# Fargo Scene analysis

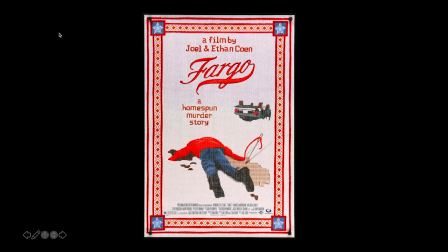[0:00]
Hello, my name is Em Cohen and I'm the missing Cohen sibling. Today I will be talking about two scenes from the film which I had the most input in, which deals with our character Jerry Lundegaard. I will be talking about not only how the two frames are similar in the set design,
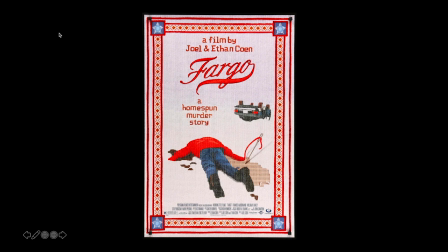[0:19]
but I'll also be talking about Jerry's transitional journey from feeling no motion to being filled with worry and anxiety. This will take span from the beginning of the film to the end of the film where we have two
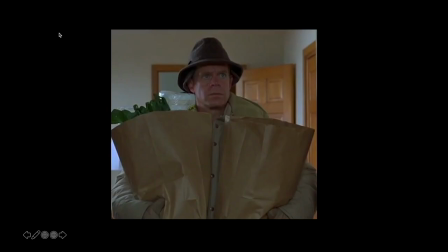[0:31]
shots that almost mimic each other and it's a character jerry lundegaard holding groceries and this scene is from jerry who's inside the bathroom and that clip comes from the first scene analysis of jerry's
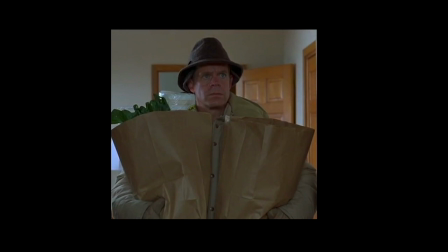[0:47]
entrance into the home but now i'm going to talk about the two parallels between the two
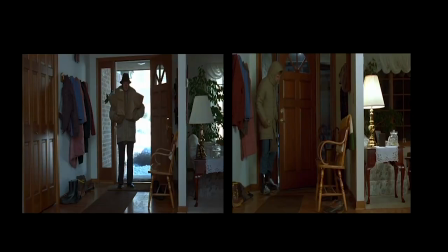[0:52]
shots which we'll be two pictures. On the left side, Jerry's holding groceries in the day, the day Jean's kidnapped, and on the left side, Jerry's entering home at night after witnessing the murder of his father-in-law.
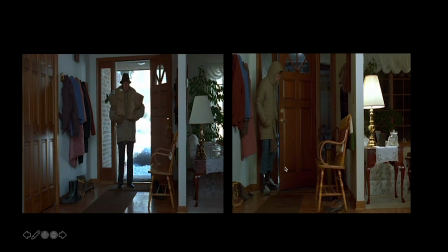[1:11]
I will be marking up this the pictures to show how these two scenes are similar in setting. Alright, on On the first scene, we have this white wall separating Jerry's entrance from the living room.
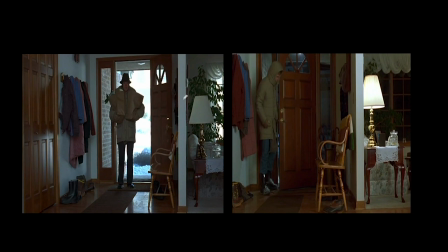[1:27]
Okay, let me get a minute. Oh, here, yeah, okay. Good. This white line shows living room and then Jerry. Let's mark this up. This giant portion here, which should be copied in the next scene.
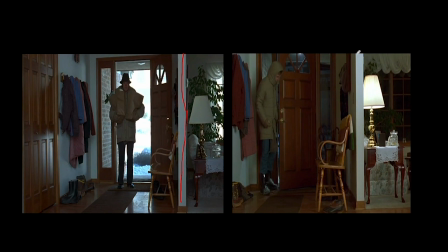[1:45]
Right, this giant white line that divides Jerry. his family room, which is ironic because most of his family is gone because of him. And next about their stances, which then talks a lot about their personality. So beginning of the film, Jerry is very confident.
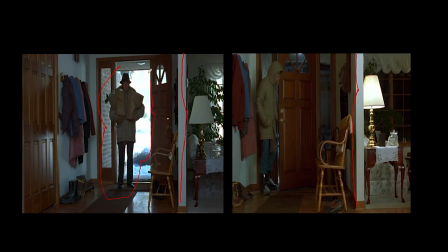[2:02]
He stands up tall and he does not crouch over. But in the second scene, Jerry is more hunched over, trying not to be seen with his feet turned inwards. And then,
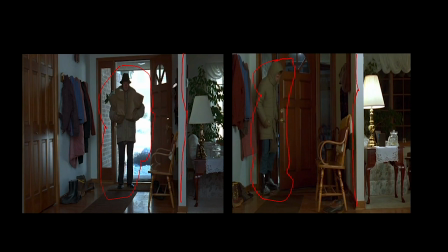[2:18]
these plays into his emotions during the scene because he's trying not to alarm his son or ask him where he's been. So I will get on with it, don't worry.
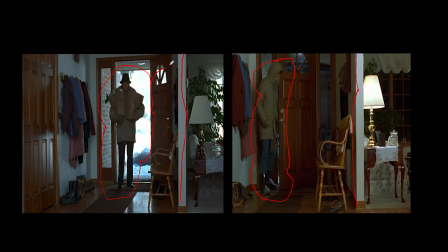[2:33]
I just want to talk about the main point of my scene now is to talk about this transition Jerry seems to have with emotions, because Jerry first shows most of his emotions more the second scene the first scene because well you see more yes wait see until i finish actually
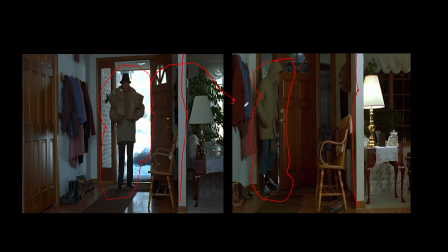[2:48]
but yeah yeah it's more of an emotional strain on himself like more of his hunchback indicates this distress he's underneath and i will go into this more as the video continues so i hope you enjoy and relax and enjoy the hidden
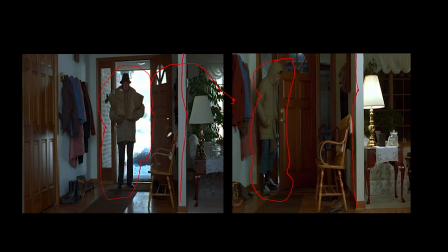[3:04]
commentary from the missing coen brother now i'll play my first scene that takes part at the beginning of the film.
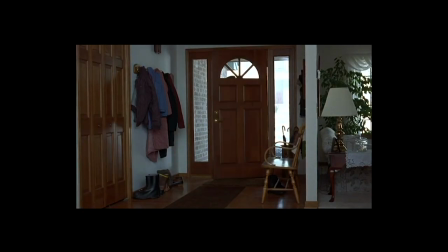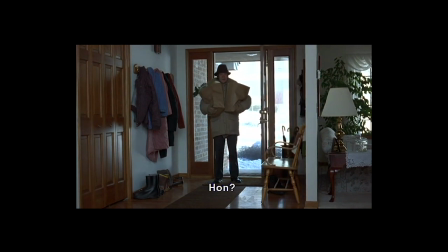[3:18] Hon!
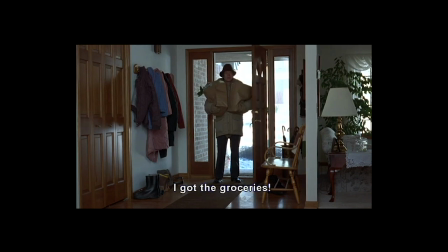[3:22] Got the groceries!
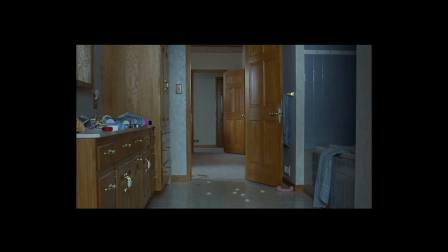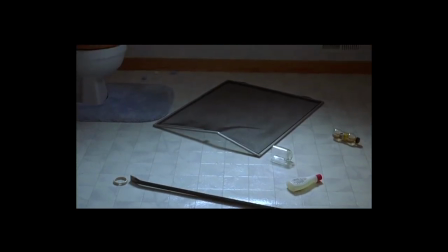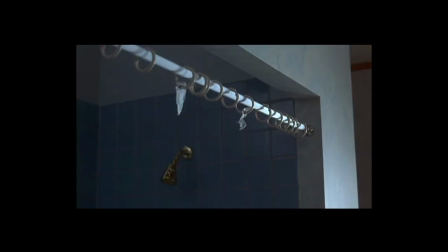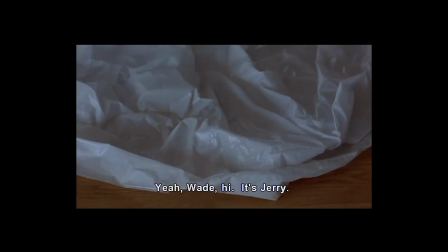[4:00] Yeah, Wade, I... It's Jerry, I...